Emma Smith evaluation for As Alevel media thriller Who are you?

How does your product use or challenge conventions? And how does it represent social groups or issues?
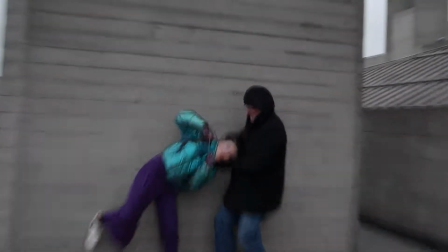My film is a cross-genre horror thriller with a public message about how
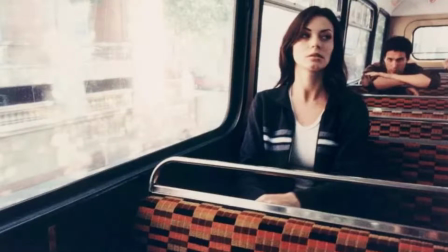females can be vulnerable when they travel alone on public transport within London.
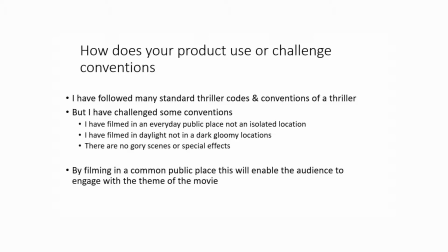Throughout my film, I have followed some of the standard codes and conventions that are found in thriller stories, but I have also challenged some of these conventions.
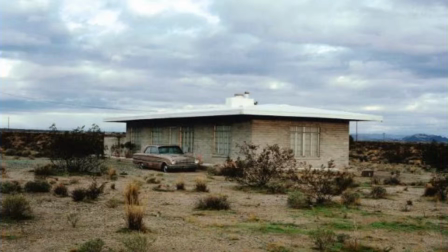For example, isolated places, dark, gloomy, empty locations,
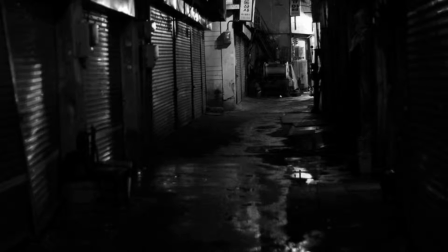as I believe this enables me to get my message across much better.
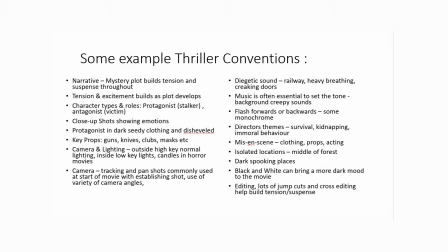Some of the standard conventions I have included are mystery.
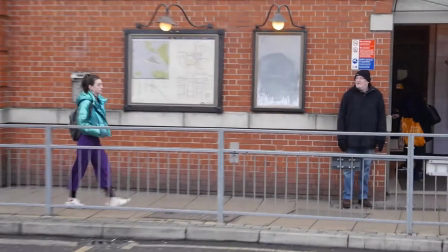The narrative of the opening sequence starts with a man following a girl into a tube station.
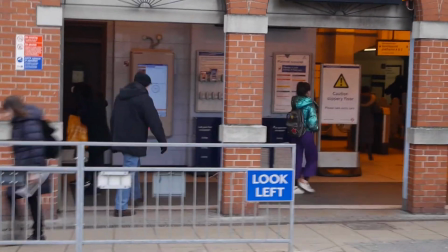This creates a bit of mystery. Is he following her? What is going on?
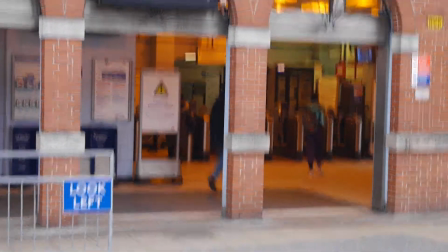What is he going to do? What will happen?
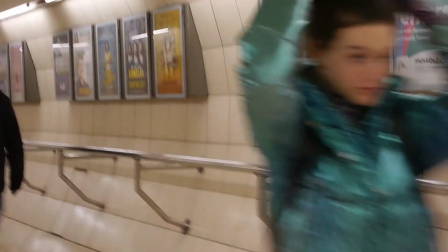This helps to build up the mystery and keeps the audience interested and wanting to know.
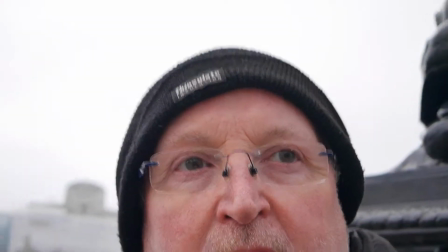Camera shots.
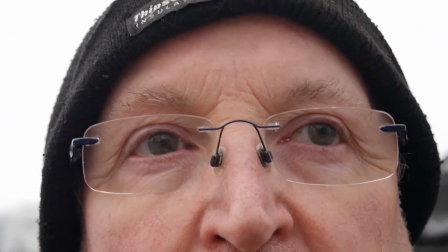Where necessary, close-up shots are shown to show tension, concern, or emotion on someone's face.
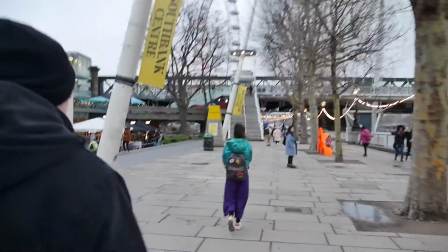Over-the-shoulder shots are used to show what is happening,
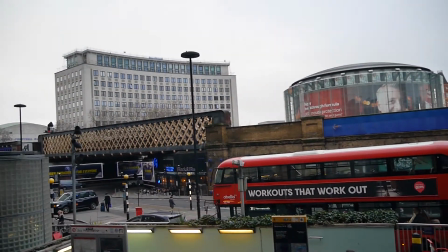and establishing shots are shown to show where the action is taking place.
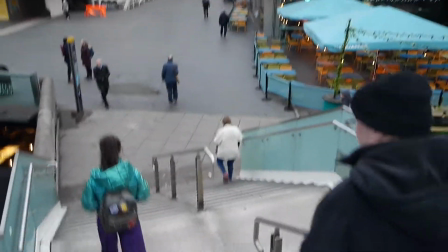The girl can be seen looking over her shoulder in a concerned way that she might be being followed.
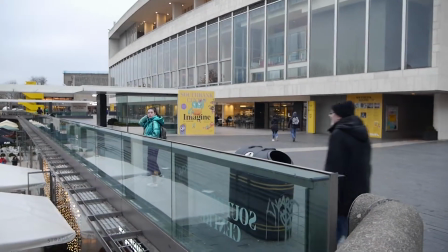Different camera shots are used to reinforce some of the horror thriller conventions, like, for example,
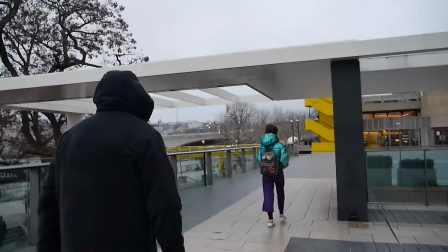close-up shots and over-the-shoulder shots showing that the protagonist realizes she is being followed,
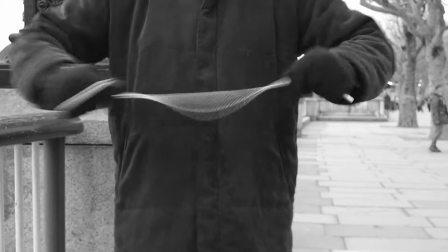complete with monochrome flash-forwards to suggest something evil is going to happen in the future.
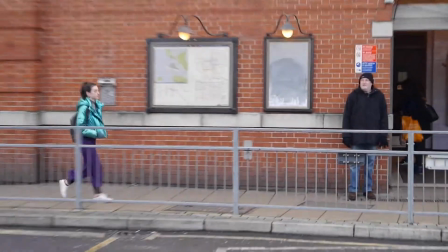Colours and dress.
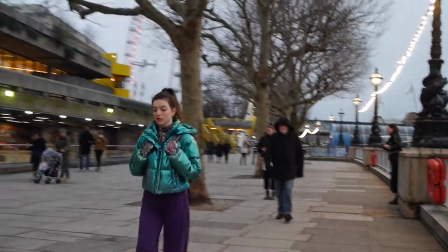The protagonist wears colourful, fashionable clothing, indicating she is a normal, everyday young woman.
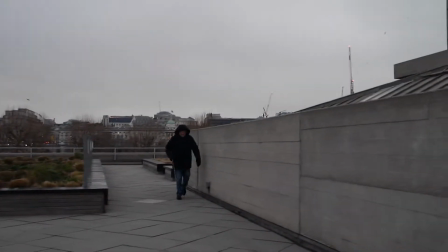The antagonist, on the other hand, is dressed in a dark jacket with a dark hat and gloves to make him more menacing.
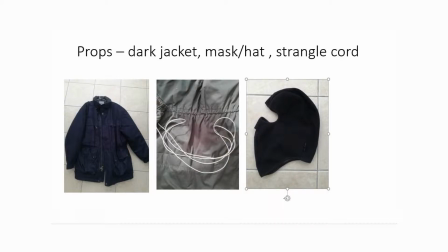Props. A key prop is shown partway through the movie, a strangulation or tie-up cord.
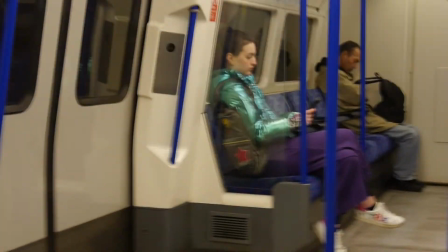The music I have used plays a key part in creating the suspense and feeling present in my horror thriller movie.
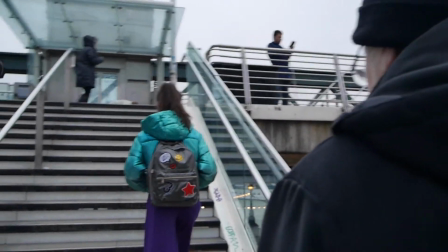The music is low-key, dark, and at times unsettling, which can add to the mystery.
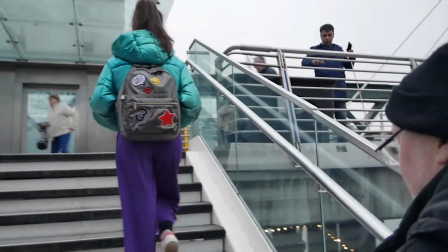Throughout the film, I use low-key, tense music to help build the suspense.
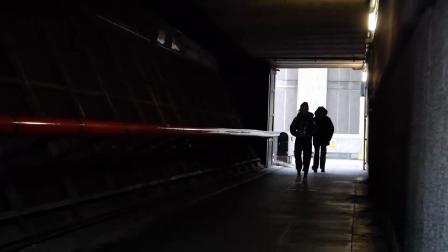Any time the antagonist makes an appearance, I have added a chime.
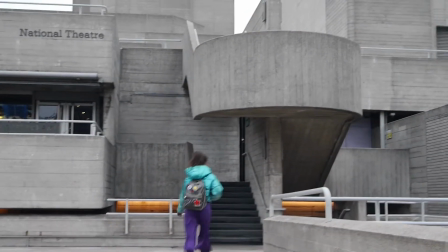And when danger appears to be present, the tempo and sound increase.
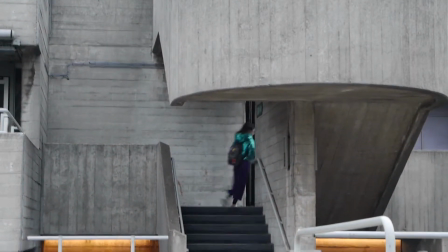In the final section of the film,
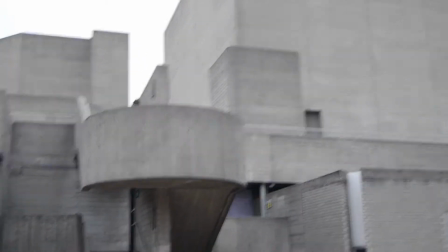I have added rapidly beating drums to highlight the chase scene as I run away from the stalker.
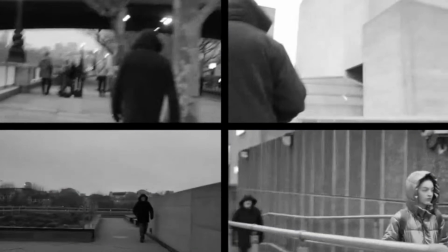Flash forwards.
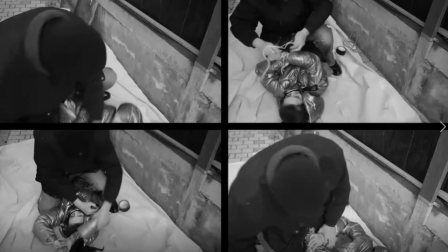Partway through the movie, a couple of flash forwards are shown in monochrome to highlight the potential danger ahead.
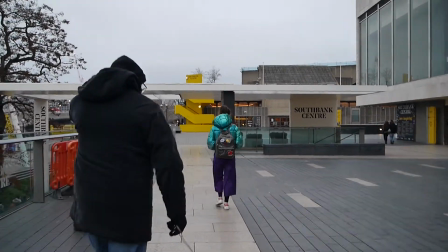Mise-en-scène. I have considered mise-en-scène.
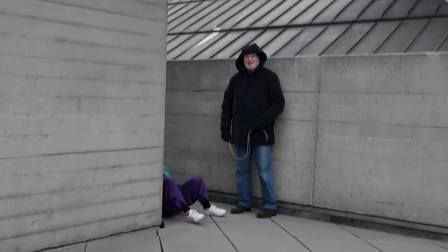I have made sure the antagonist is dressed in black and carries a nasty cord to tie up or strangle someone.
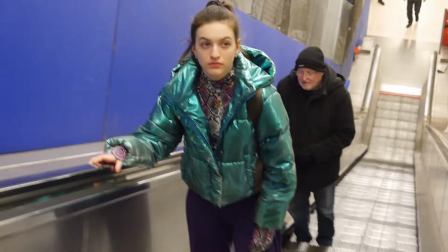The protagonist is dressed normally in bright, fashionable colours, but there was no need for any specific preparations for the location or setting,
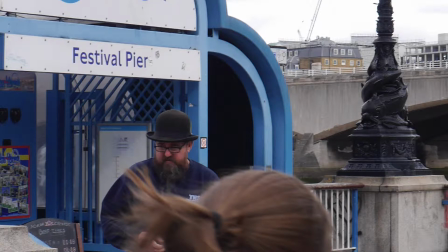as I was able to use the streets of central London for
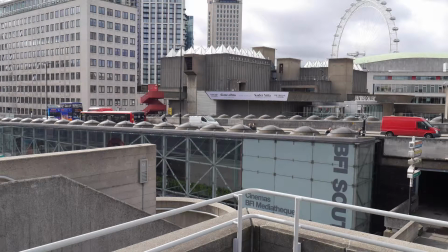filming and make use of the natural scenery for my mise-en-scène.
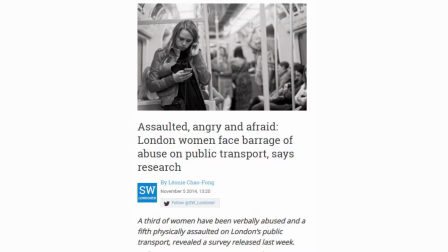Film theme. Many films have a theme or set of values that the director is trying to get across to the audience.
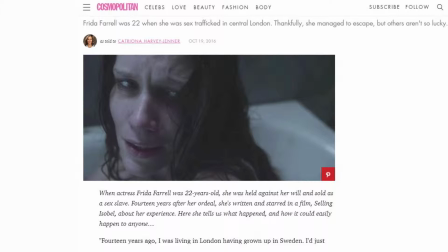I have a theme in this movie.